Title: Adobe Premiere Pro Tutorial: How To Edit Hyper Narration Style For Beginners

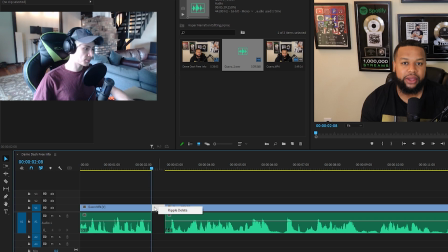(4:09)
Then you're gonna wanna go ahead and right click in the space in between, and you're gonna click ripple delete, and that'll move it right away.
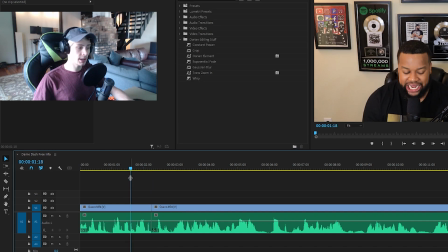(4:16)
Now, when it comes to audio, the audio can get a little bit choppy if you don't have anything in between there. A lot of times it can jump. Sometimes you can leave it and it's fine, but there's a little trick you can do to make it sound smooth. So I'm gonna play you what it sounds like before I use this trick.
Clip, it's cryptic.
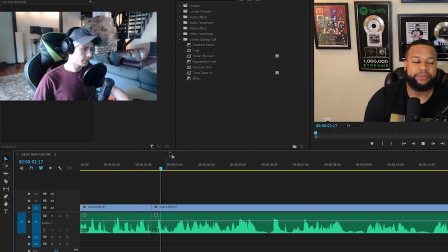(4:32)
Notice how it kind of jumps there.
Clip, it's cryptic.
So what you're gonna wanna do is go to constant power. Now I have this in a little handy dandy custom folder I made for Dorian.
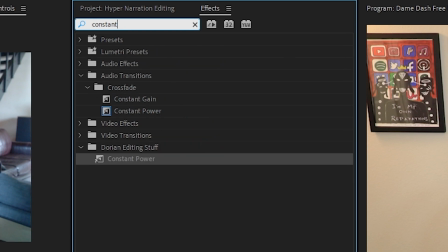(4:44)
However, for you guys, you're gonna wanna type in constant power and you should be able to find it, or just constant and you'll find it.
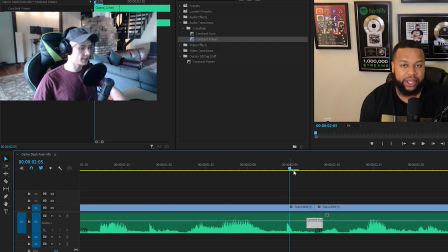(4:52)
Drag that down And then I like to shorten it pretty small, and that way it doesn't, the audio doesn't kind of jump as much as you had anticipated to for the cut here. So I'll show you what it sounds like now. See, already it's a little bit smoother. It's not as much like jumping right into the next thing. It's a little bit kind of like a nice transition before.
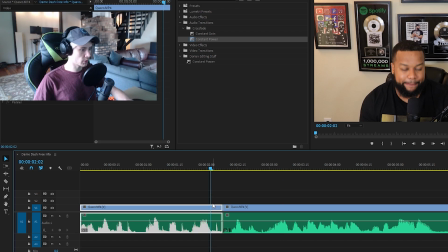(5:11)
I know some people like to do the hyper narration style a little bit differently, where they'll grab the timeline here and then just kind of fade the audio in between. Like that, and that's also a good way to jump it, but I actually find this way more of a smooth transition, and also I think it does the job pretty well here.
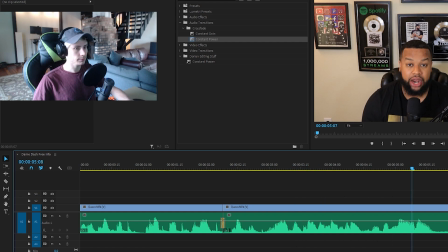(5:28) Clip, scripted. You know, everything Quavo said was the truth. He didn't lie at all.
But so another good jumping off point here. Oh, thanks, Adobe. Classic.
Didn't lie at all.
So here he takes a little breath.
At all. Well.
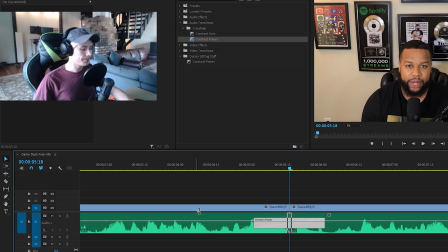(5:49)
And so I'm gonna do the exact same thing here and then continue to move on.
But you've watched enough of these videos.
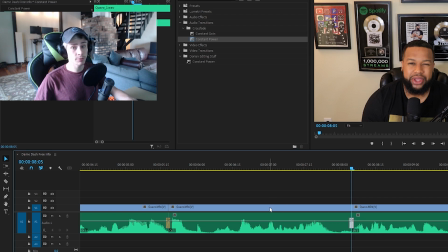(6:01)
Boom, just gonna keep doing it again. Now this does take some time, and this is where, you know, the length of time for video editing does come into play here. Having the audio one bar, God, go away. With having the audio one bar extended like this, we could see literally every time Dorian does take a breath or a pause.
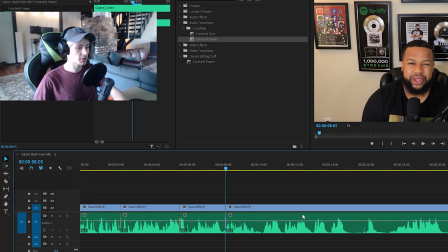(6:19)
And that way it'll allow us just to kind of chug through the rest of this here. So I'm gonna speed this up and show you guys just how much of a difference it'll make here. So I'll play this clip now.
You have studied the music business. You understand what really was going on here.
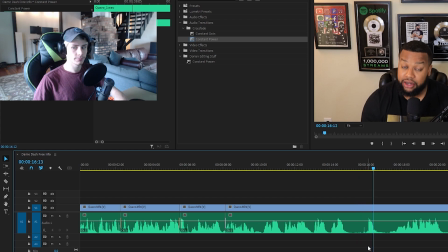(6:32) Like I said, he didn't lie, but it's more to it than what he's saying.
And now I'm gonna go ahead and cut it.
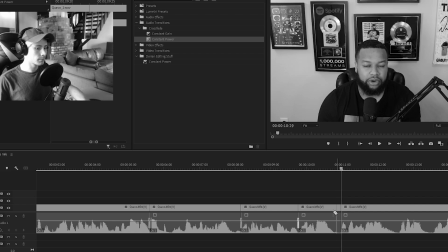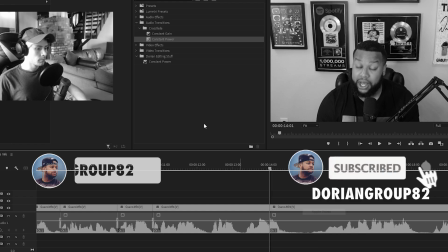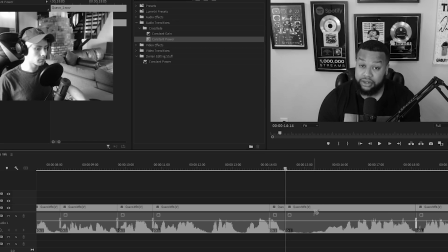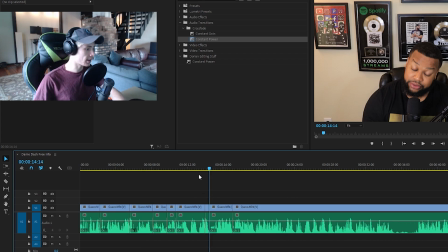(6:59)
Alrighty, and now this is what that looks like after I went ahead and cut it hyper narration style.
Truth, he didn't lie at all. But you've watched enough of these videos, you have studied the music business, you understand what really was going on here. Like I said, he didn't lie, but there's more to it than what he's saying.
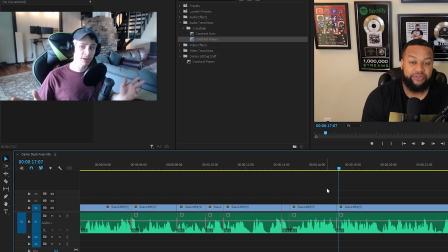(7:17)
So right there, just a lot more concise, gets that message across, also really backs up the point Dorian's trying to make here, in which where he's like, yeah, but you know, it's kind of cryptic. So, you know, again, this kind of editing style can really help a lot of your vlogs or whatever content you guys want to upload on your channel. Just little quick, simple editing tricks like this can make a huge difference in your video. And you should definitely try to use these kind of techniques when you're going ahead and uploading and editing your own content. That way you could be more successful and make more money. I'm out the pond. Y'all stay true.
Niggas make a lot of noise. Adoy, adoy, adoy, adoy.
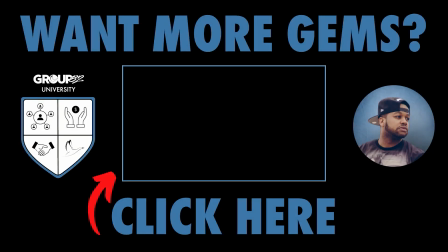(7:58) Down sleep. Nigga, down sleep. Down sleep. Group82University.com.